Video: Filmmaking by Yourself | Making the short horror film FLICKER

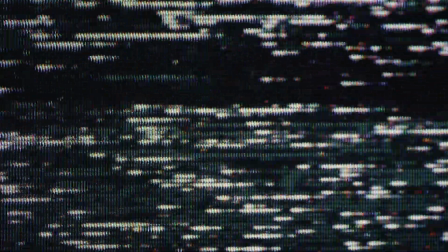(8:14)
It's a good problem to have when your clients hire you that much, but it's also a really good recipe for burnout,
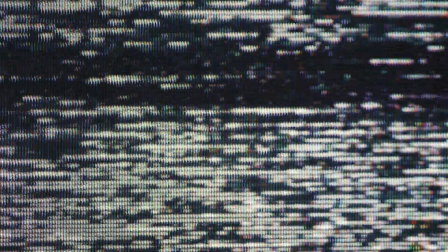(8:20)
which is kind of what happened to me and why I just took a break from all my side projects, just for my mental health's sake.
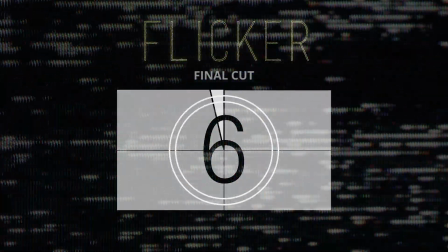(8:27)
However, once I got a handle on everything and work slowed down a bit again, I resumed and finished the film.
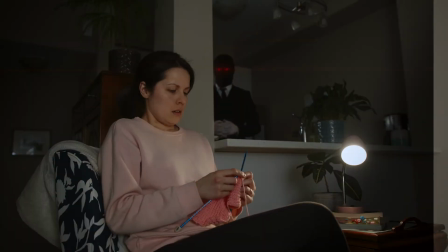(8:33)
It was around that time that we finished the visual effects and color grading, put the film through music composition, and final sound mix.
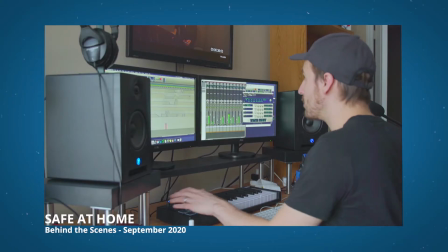(8:39)
While I did my own music composing for Creeks and Safe at Home, this time my mixer, Murray Fleming,
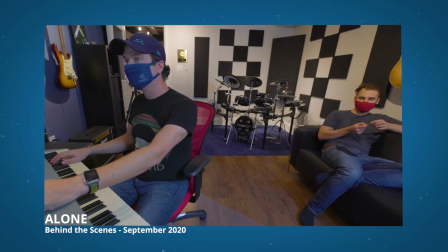(8:45)
composed the final music and did the sound mix with my direction, which is what we did last year for our film Alone.
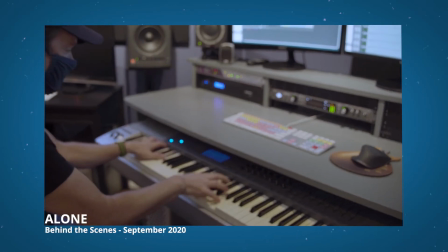(8:50)
Having a real composer just elevates the music beyond what I could have done myself.
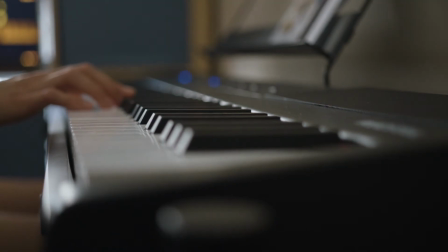(8:55)
I can play guitar, I have a basic understanding of how to play piano, I understand music theory, but primarily I'm just a drummer.
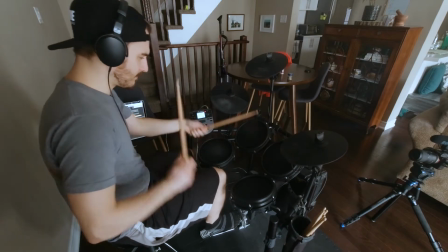(9:02)
I usually just kind of hit things.
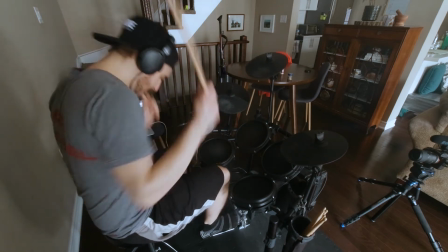(9:05)
But one of the biggest things with this film is that so much of it is eerily silent, which makes it extremely easy to nitpick.
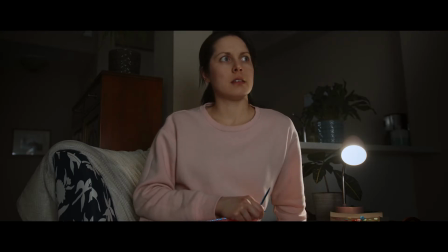(9:12)
It's much harder to make silence sound good.
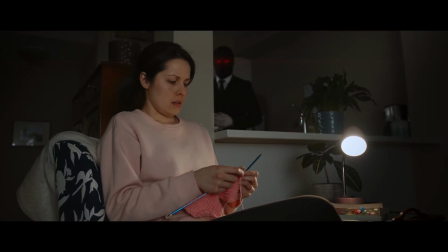(9:16)
When a film is that quiet, it makes every sound effect or element stick out, opening it to more scrutiny.
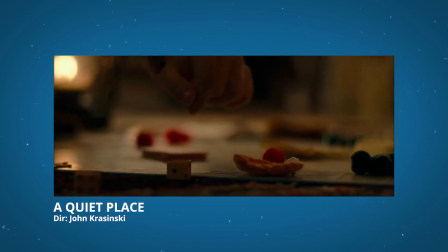(9:24)
It's what made the sound mix in A Quiet Place so engaging. They put so much work into perfecting the art of silence.
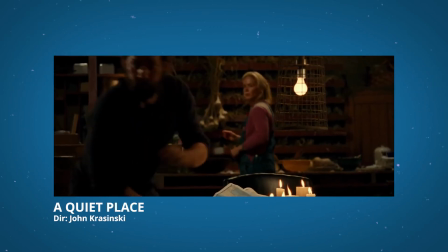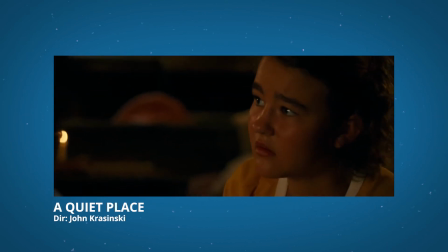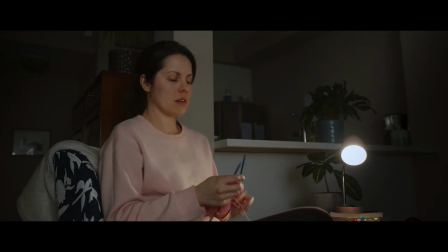(9:43)
And then when there is sound, it can really freak you out.
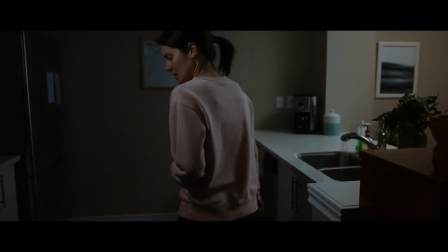(9:49)
We actually went back and took out a few music cues that we had composed for it because I enjoyed the silence so much.
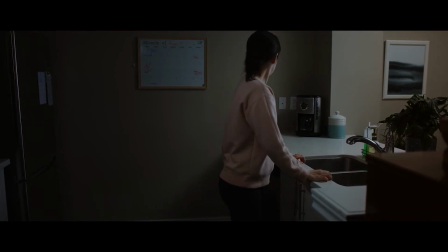(9:56)
I thought it increased the tension that much more. So I'm just giving a little shout out to Murray because this was a difficult mix and he made it killer.
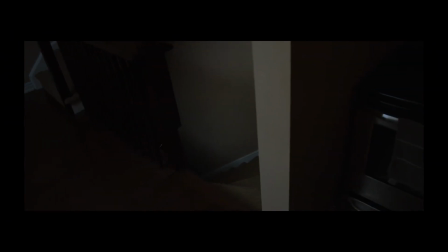(10:04)
So then we finally finished the sound mix and I married everything together into what it is now.
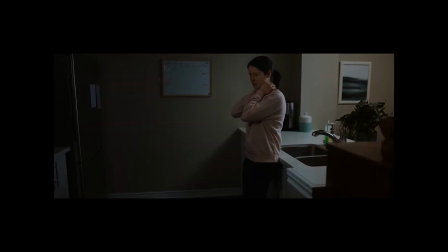(10:10)
So this film took 4 nights of shooting, a couple weeks of editing,
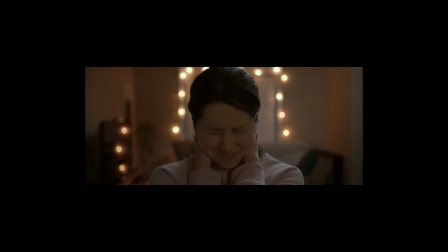(10:13)
and then 4 months of sitting on my hard drives calling my name while I neglected it because I didn't want to burn myself out too badly. And now it's out there in the world, and I gotta think of what I want to do next.
Where's my round of applause?
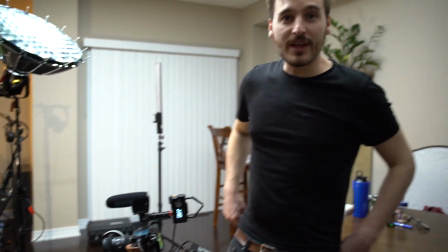(10:26) Oh. I just got you in focus. And that's a wrap on Melissa for the day.
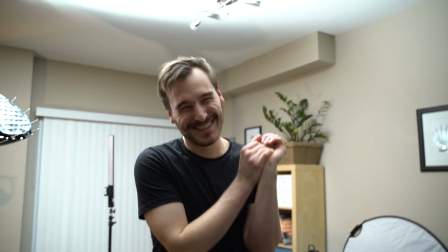(10:31) No, not my round of applause. And a wrap for production for the day.
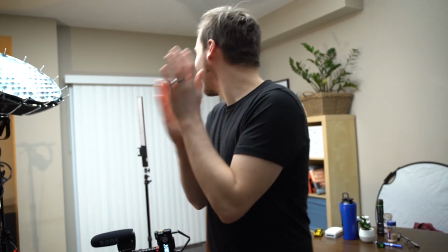(10:37) Good job, everybody. Awesome work.
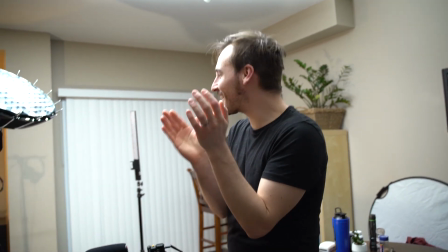(10:44) Why isn't anyone else clapping? Oh, and dead.